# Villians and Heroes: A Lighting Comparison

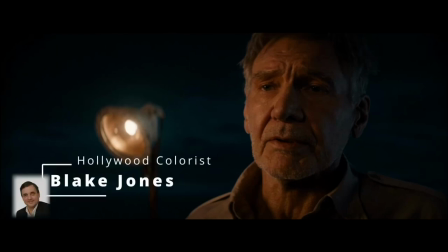0s
Hello, my name is Blake Jones, and I've been color grading in Hollywood for over 30 years.
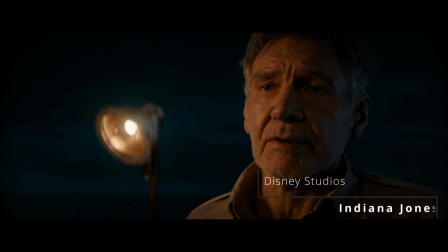4s
Today we're comparing hero shots in the new Indiana Jones 5 trailer. We have in this picture a very interesting color scheme. Because we've got the blue-green atmosphere in the background,
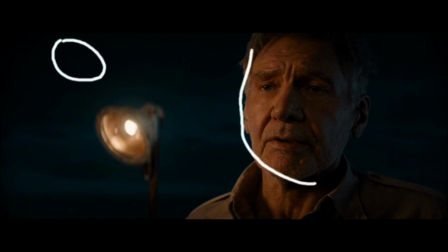18s
and in the foreground we have Harrison Ford with a very warm light. And this gives a great contrast and separates him very well.
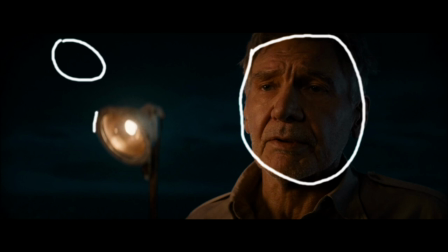33s
Also, it gives a very vintage look with an incandescent glow to it. The lamp on the left really confirms the golden yellow look to the picture, and it helps him to be separated from the background.
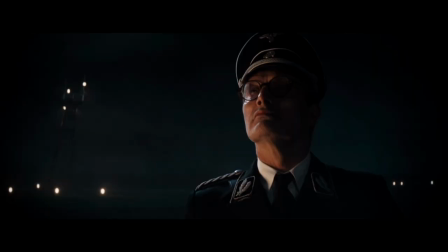51s
Here we have the bad guy in the picture, and he's very much side lit. And this way, it partially conceals his face and gives him a way more sinister look. If you notice, he doesn't have quite the same golden look in his face as Harrison Ford does.
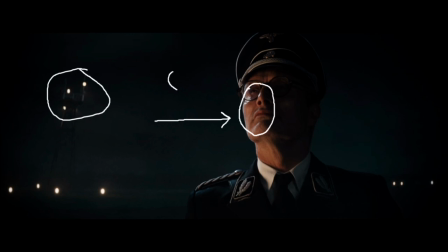69s
It's just a little bit cooler, but we still have the same blue-green atmosphere in the background, which creates this interesting look. Even though the pictures are very similar, slight changes in color and lighting totally change the audience's perception. Great work!